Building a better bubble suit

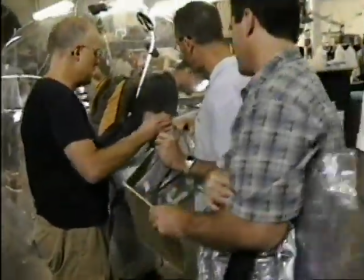[4:20]
We got it down, we did a number of prototypes. Barry Robeson had wonderful ideas in terms of the art direction and the color and so on,
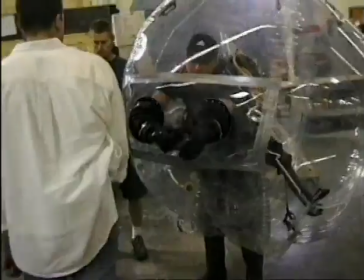[4:29]
color scheme inside, and his input was very valuable.
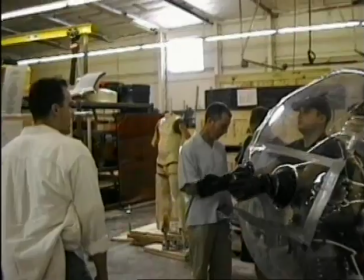[4:33]
We spent some long hours with him with boxes and boxes of bits and pieces that he had collected, that we had collected, and dressing them on a mannequin and going through and hot gluing this piece there and sticking a fan over here and so on. The first bubble they had designed and that I had gone in to was very constrictive.
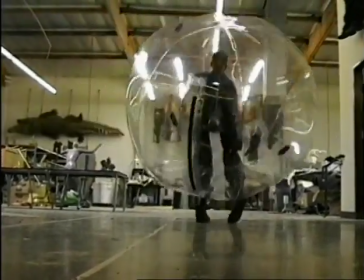[4:52]
It was very funny the way I walked in it and the way it forced me to walk,
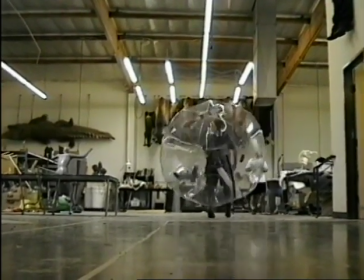[4:57]
but I wanted to be able to walk that way and have the control over the bubble rather than the bubble having control over me.
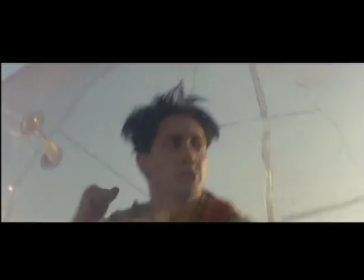[5:06] Jimmy! Come to mommy!
It's basically a large off-center egg shape.
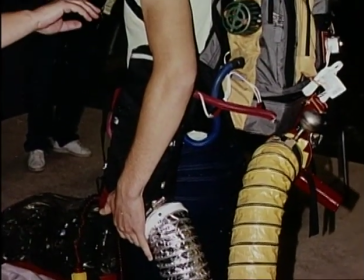[5:12]
And then to that, all the attachments which hold it to the body, including a backpack, which we've completely fabricated from a lot of existing parts, as well as some custom parts that we've made.
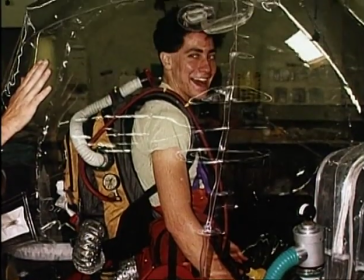[5:21]
We also have tethers, cables that run from the backpack rig down to the inside of the bubble that are hidden within different sorts of connectors.
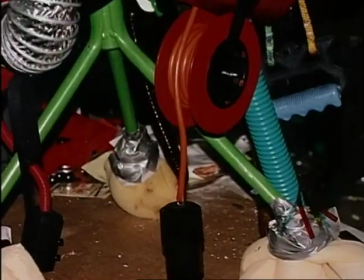[5:29]
One of them looks like an electrical cord.
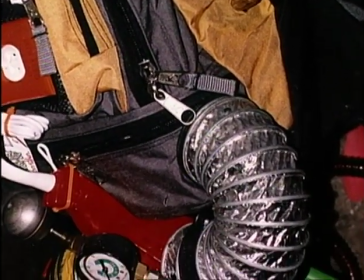[5:30]
Others just look like sort of nondescript hoses, and all of the sort of the color and bits of technology that were added to make it more interesting to look at. The hands were custom-built gloves where we took the idea of regular rubber gloves,
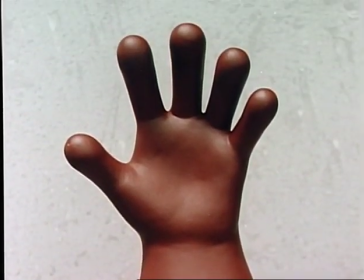[5:47]
but we did our own sculptures because we even wanted to make the fingers and hands a little more cartoony, so we customized those and cast up dozens of pairs of gloves that were also added to the suit.
It's also puffy hair. Yeah, I like as well.
The surface of the bubble is a vinyl material, and we knew from the very start that it had to be some type of vinyl because
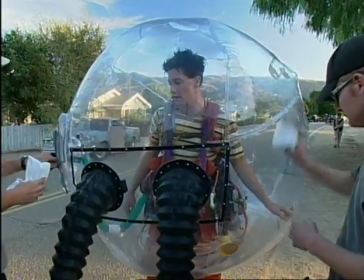[6:05]
it had to be see-through, it had to be strong and durable, because even though we created probably 15 or 20 different bubble suit skins,
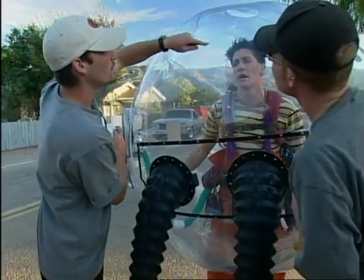[6:14]
it still had to withstand a certain amount of distress during shooting.
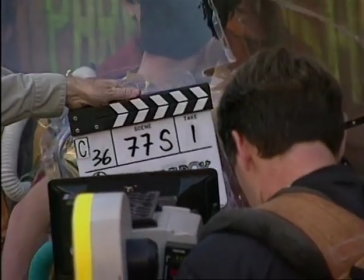[6:17]
There were a lot of concerns about the reflection of lights, reflections of the entire camera crew basically shooting on the outside of a huge bubble.
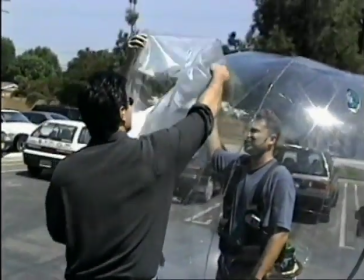[6:24]
And there were a lot of tests that we went through in terms of dulling down the surface to knock down the reflectivity. When I first read the script, it was the very first thing I said. I'm like, okay, here's a big plastic 360-degree
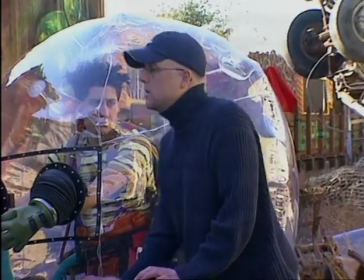[6:36]
reflective surface, and you know, my biggest fear was we were going to see everything.
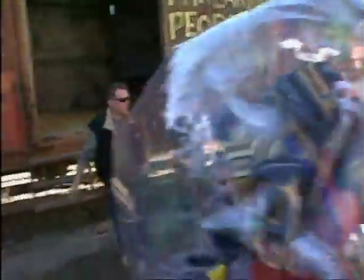[6:41]
We were going to see the camera people and the crew and the trucks and the lights.
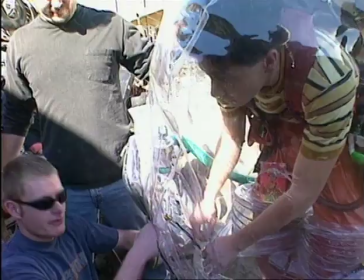[6:45]
And in the end, we kind of dealt with some things with the plastic, and it wasn't as big a problem, luckily, that I originally thought it would be.
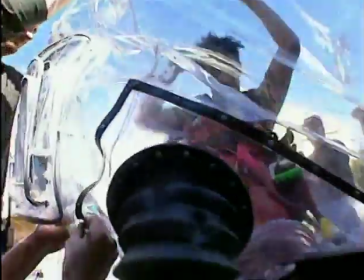[6:53] Like a lizard on a rock.
There were concerns about the temperature difference inside the bubble.
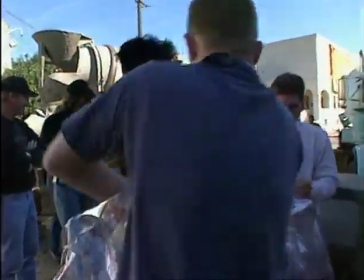[7:01]
If it's too cool inside the bubble to keep the actor comfortable and it's hot outside, is there going to be condensation on the inside of the bubble? And there were a lot of little elements to it that we sort of arrived at solutions in a trial by error sort of way.
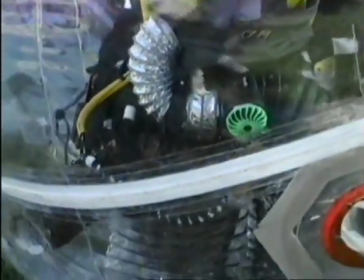[7:13]
Yeah, originally we had a backpack mounted fan unit with an intake, an air intake that Jake would wear on the inside that would keep the bubble inflated, which was fine, but it presented a sound problem when he was mic'd and you could hear the fan running. It also added weight on him, and our objective with each version of the bubble suit was to decrease the weight.
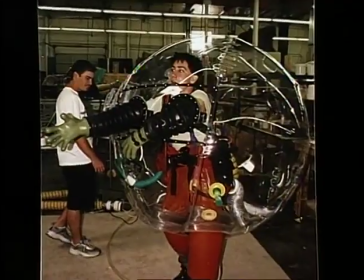[7:34]
The first bubble that I tried on was 65 pounds, filled with toothpaste and a brush and a comb, like everything all over. And it was basically kind of like the Cadillac of bubbles when it first started out. Which, even though it was supported mostly from the weight and from the shoulders of the backpack that Jake was wearing,
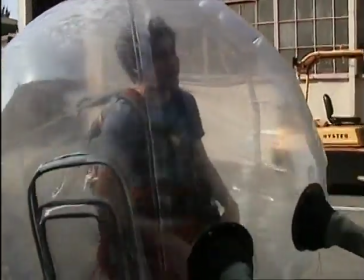[7:53]
still, you know, it's like carrying around, you know, a couple sacks of dog food,
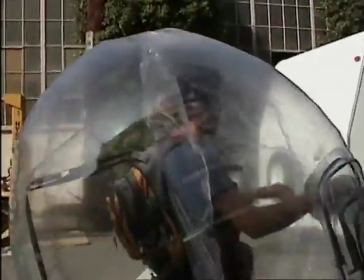[7:57]
you know, supported on your shoulders and your hips all day long. That's impossible. It's too much of a task for any actor to do. Jake was really great about the fittings. He really did endure a lot. He started off, you know, putting on a 65-pound suit and smiling, saying, "Yes, I think I can make this work." And you know, the reality was that it was just too cumbersome.